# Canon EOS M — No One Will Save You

Hey everyone, it's Corey with Reel Filmmaking, and today's episode is one that I've looked forward to doing for a long time. I actually kind of had it on the back burner from last year, wasn't able to get to it, but today I'm breaking down how I shot that little microfilm that you just saw. I'm going to give you some behind the scenes of my creative process and,
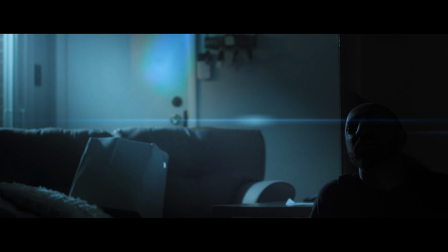(0:36)
show you all the power that you can get with your Canon EOS M to get stuff looking pretty filmic, Hollywood level, if you will. The whole inspiration for this short film was I was working on a big
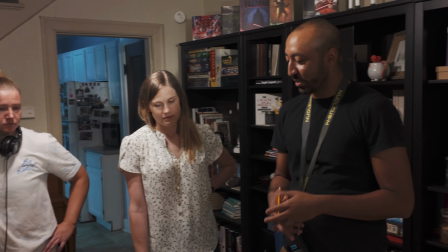(0:51)
short film that I shot last year and have edited and submitted to some places. I'm looking forward to sharing more about that here on the channel this year. But in doing that, I was doing a lot of the pre-production, I was directing it, I wrote the film,
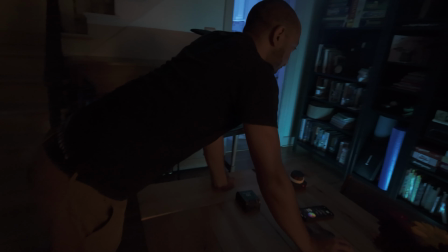(1:05)
and as I was talking to my cinematographer, I really wanted to be able to convey like the type of feeling,
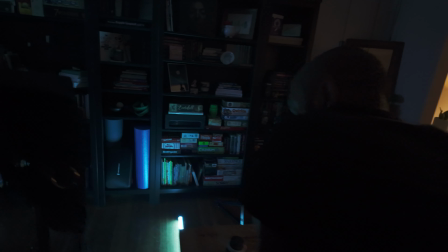(1:11)
the mood, the vibe that I wanted for this short film.
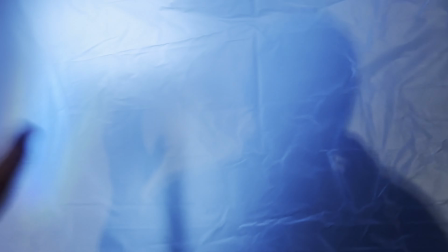(1:14)
And so that involved me needing to go do some tests myself to find out visually what I wanted this film to be.
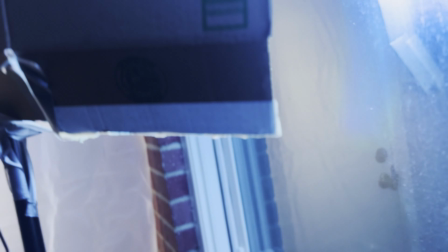(1:21)
And after doing some research and watching different excerpts of things, the film that I wanted to start with to take a little bit of inspiration from was the film No One Will Save You. Now this film came out a few years ago. It's kind of a little bit bigger than indie film, but very much in the spirit of it.
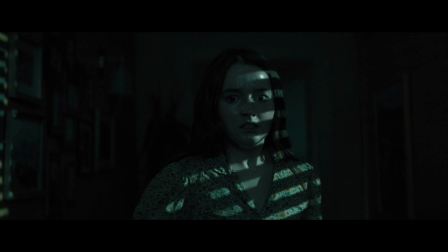(1:38)
It's like horror, thriller, a little sci-fi, home invasion, alien stuff. It's got a lot mixed into it. It's really good. I'd recommend you go check it out if you haven't seen it. But I love the vibe.
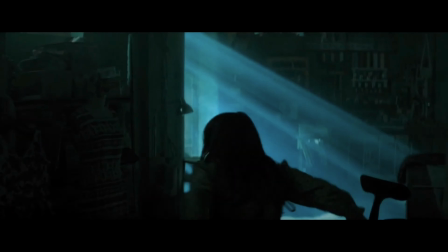(1:50)
I love the color grading in this film. I love how it's shot. Just a lot of like claustrophobic angles.
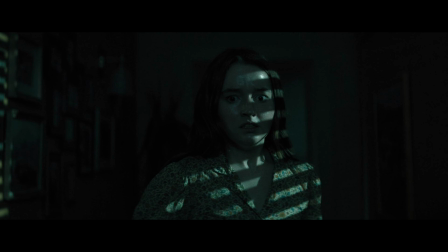(1:56)
There's a home invasion near the beginning of the film, which is kind of the catalyst for the main character, her trying to figure out what's going on and to basically, outwit the situation, if you will. And this home invasion happens in her house, and you have a lot of just very close calls with different things where she's trying to evade this person, this thing that is in her space. And you have a lot of claustrophobic shots. You have a lot of things happening in just a couple rooms of this house.
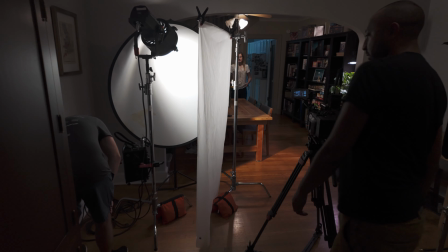(2:33)
And the short film that I wrote and directed very much was in the same style, even though it's not a sci-fi film.
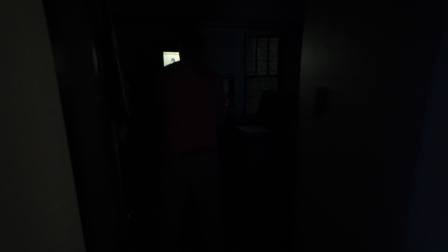(2:41)
It is in a very contained space. It happens all in one house.
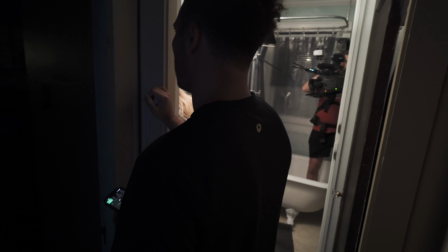(2:45)
Watching a film like No One Will Save You was very helpful in just thinking through maybe some shots I might want to do.
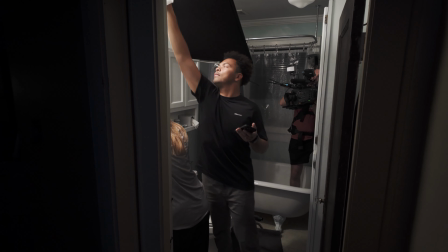(2:50)
And it's very helpful in communicating like a tone and a feel to my cinematographer and my whole team working on this. So without further ado, let's break this down. So for this short film, a big thing was finding the right frame to shoot from. In No One Will Save You, in this home invasion sequence that I've talked about, there is a lot of shooting past things, shooting with what's called a dirty frame, having a lot of depth in the backside of your frame.
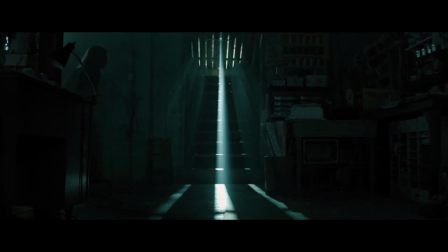(3:17)
And in this home invasion scene that happens at the beginning of the film and a little bit later when things are kind of near the climax, lots of light comes in through the windows. They use a lot of cool things to amplify that in the effect,
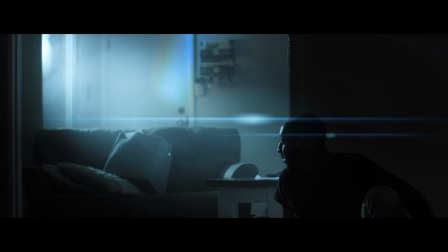(3:31)
but I needed to find a frame where I would have some sort of window that I could shoot light through, blow it out,
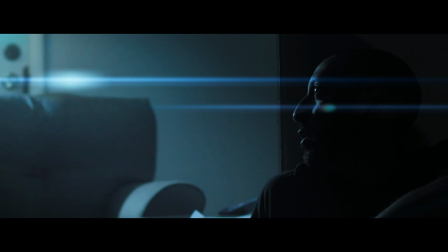(3:37)
have it look really cool, and essentially always kind of backlight the scene.
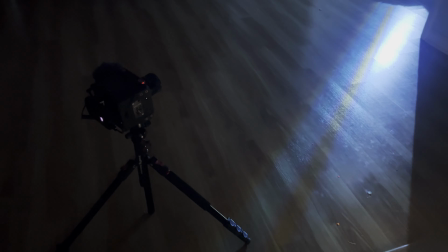(3:42)
So I shot in my mudroom. I've got a glass big sliding door panels there, and I was able to pump a ton of light in through the window.
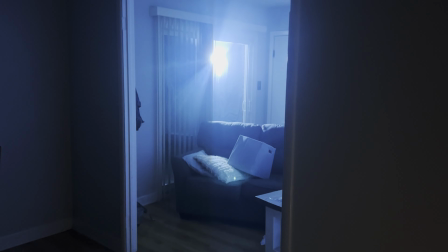(3:50)
My main key light that I used, honestly, for this was a 100-watt RGB light. And I decided to go with the 100-watt RGB light because a lot of the stylized color and the look that I wanted to borrow from No One Will Save You,
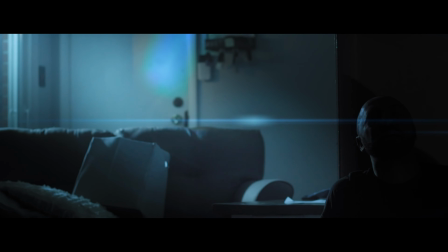(4:06)
I wanted to try to get as much of that in camera as possible. In the color grade, I love doing color grading.
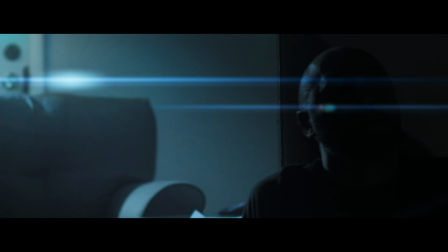(4:12)
I can amplify that, but I wanted to get as close as I could shooting in camera.
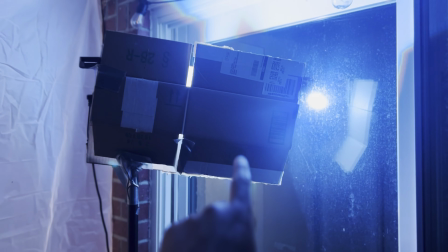(4:17)
So I dialed it in as close as I could, like kind of a bluish, teal, greenish mix.
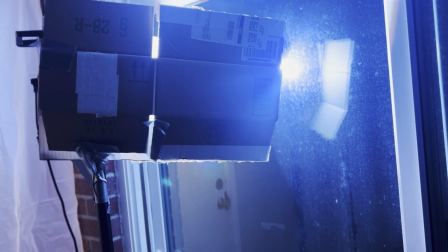(4:24)
And I blasted that through the window, and that was my key light.
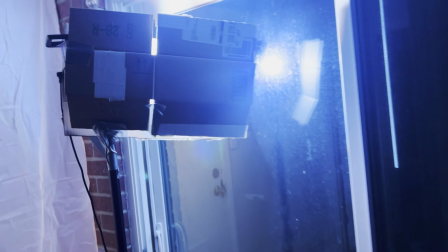(4:28)
So I used a 100-watt RGB light as my main key light, and as you can see, I didn't have barn doors.
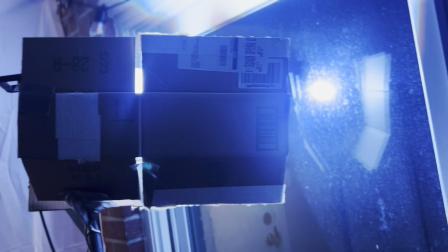(4:35)
I actually didn't have my Fresnel attachment with me when I shot this, so I just had to make do. Literally went into my garage, found some boxes, cut them up, and kind of made like, a poor man's barn doors with it.
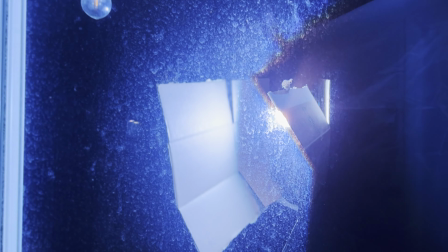(4:51)
But the main reason I wanted to make the barn doors is I wanted to control the spill of light that you see coming through here.
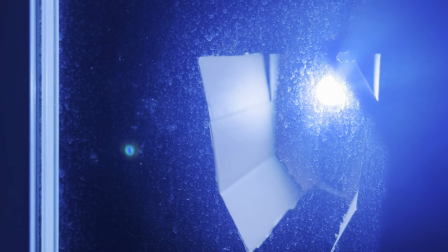(4:57)
I didn't want it to just flood everything in there. I wanted it to be a little bit more directional.
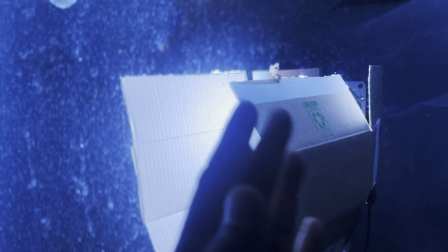(5:03)
In No One Will Save You, there's a lot of the light that comes in and it's very directional. These like very directional beams of light, these shafts of light.
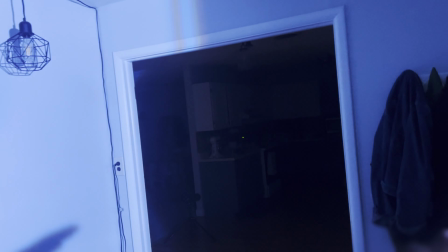(5:12)
And so I wanted to do the best I could to kind of emulate that. as I'm shooting, so all the light doesn't spill directly into the mudroom and go everywhere.
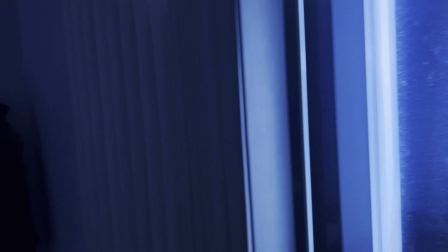(5:20)
You kind of have it a little bit tighter, a little bit more focused coming in and hitting me.
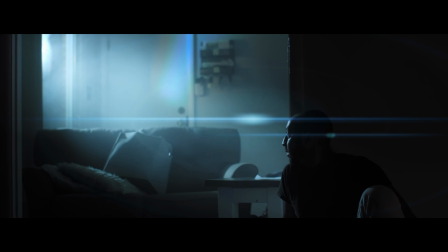(5:26)
After that, I used some atmospheric aerosol to haze up the scene.
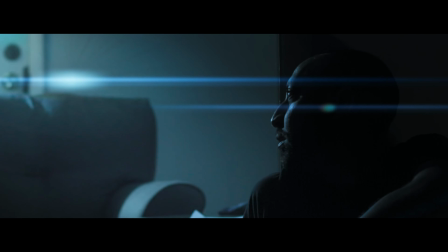(5:31)
This is going to make light look better, you know, as you have it just diffuse with the aerosol.
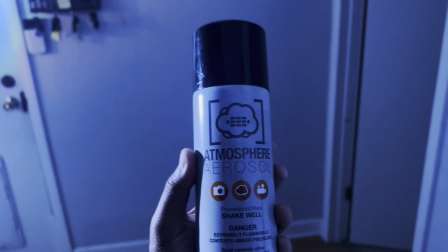(5:37)
I'd actually give a tip. If you're thinking about using atmospheric aerosol, I would recommend, if you have access to a haze machine, just to go that way.
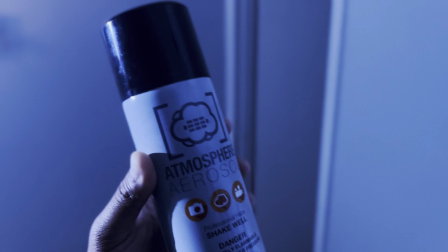(5:46)
They're pretty cheap. You can buy the solution pretty cheap. A lot of it's like water-based. And the biggest downside with atmospheric aerosol is after you spray it, it kind of leaves like a light sticky residue on everything that is just a pain to clean. So in addition to my Keylight blasting all that light in,
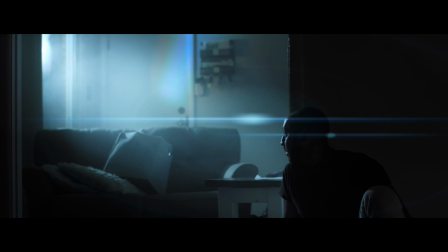(6:05)
I had to make sure that the rest of the sliding glass door windows that I was seeing in the frame was blown out.
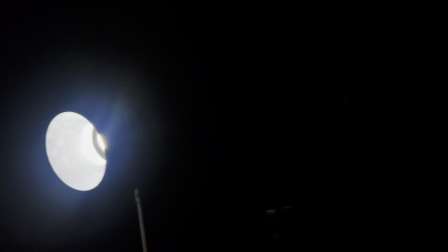(6:11)
So I took a 200 watt light, just bicolor,
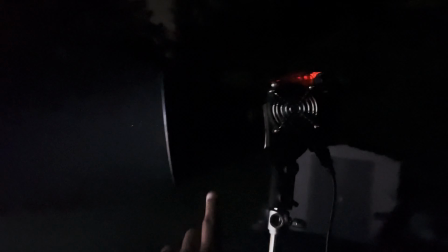(6:14)
took it outside in my backyard and put it about like 15-20 feet from the window.
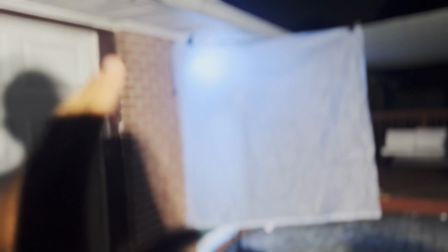(6:21)
I hung an extra panel of diffusion, which was just a shower curtain that I had laying someplace,
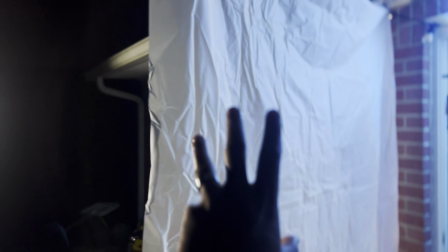(6:27)
and I blasted the 200 watt light through that. So I essentially had a kind of a double diffusion. I had it going through the shower curtain and then coming through the sliding glass door. It was another layer of diffusion. And so by the time you got to the look in camera, it basically just whited out.
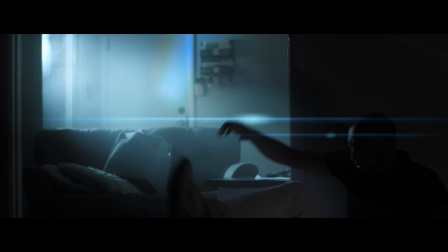(6:45)
It blew out that whole rest of the window, besides the part that the more bluish green light was coming in, which was the effect I wanted. I didn't want you to be able to really see what was going on outside. If this is something like in this sci-fi film, like it's an alien invasion or something is happening, like something's exploding, there's a big light outside, I don't want you to be able to see outside. The tension is all inside. Let's talk camera specs, what I shot this with. So of course, I was using the EOS M. I was using Magic Lantern, using the crop mood build,
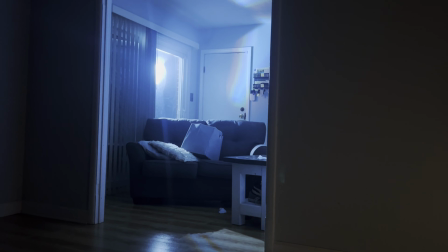(7:15)
and I was shooting in 4.8K, so it's one of the 1x3 modes, and I was shooting in
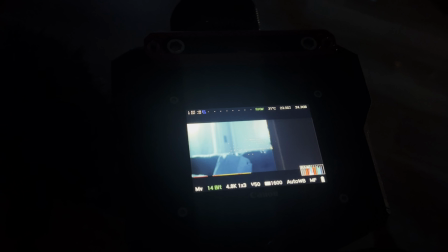(7:21)
14-bit, just to give me the most range of color when I was grading. I wanted this to feel more like filmic and kind of gritty, so I actually did shoot purposely with a higher ISO.
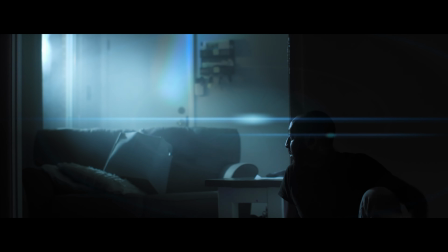(7:34)
That also helps because it's just really dark, and even though I had that light coming in through the mudroom,
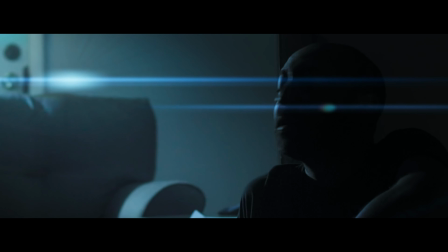(7:42)
honestly, it's like I still needed a little bit more light, so just having to bump the ISO really worked for that. But was shooting at 1600 ISO, did a little bit of noise reduction in the color grade, but not too much. I wanted some of that natural grain. I kind of like the way that the EOS M handles noise, you know, to a certain degree, so I was kind of rocking with it.
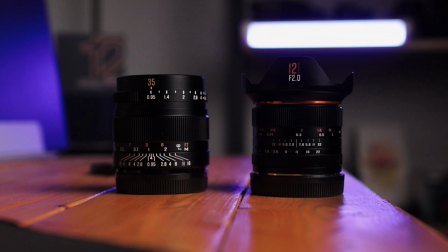(8:02)
I shot this with two lenses, primarily the Bright & Star 35mm 0.95.
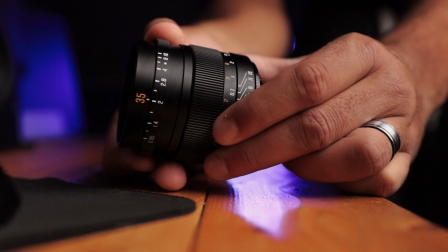(8:10)
I've reviewed that here on this channel. You can check it out.
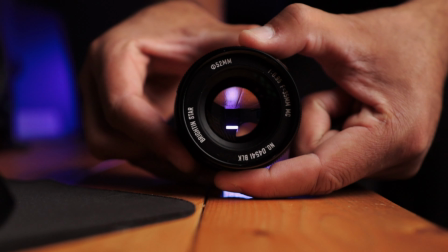(8:12)
It's a super fast lens for crop sensor cameras, and it came in clutch for this shoot, so I was able to shoot that pretty wide open.
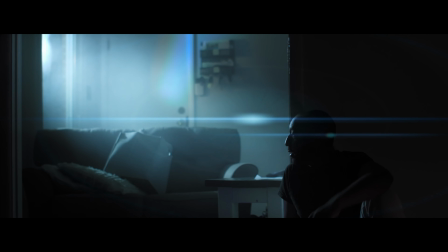(8:19)
If not all the way open, I was like shooting at like 1.4 or something, but pretty open for this to get as much light as I could in for all of the medium shots and then like the tight shot of me at the end.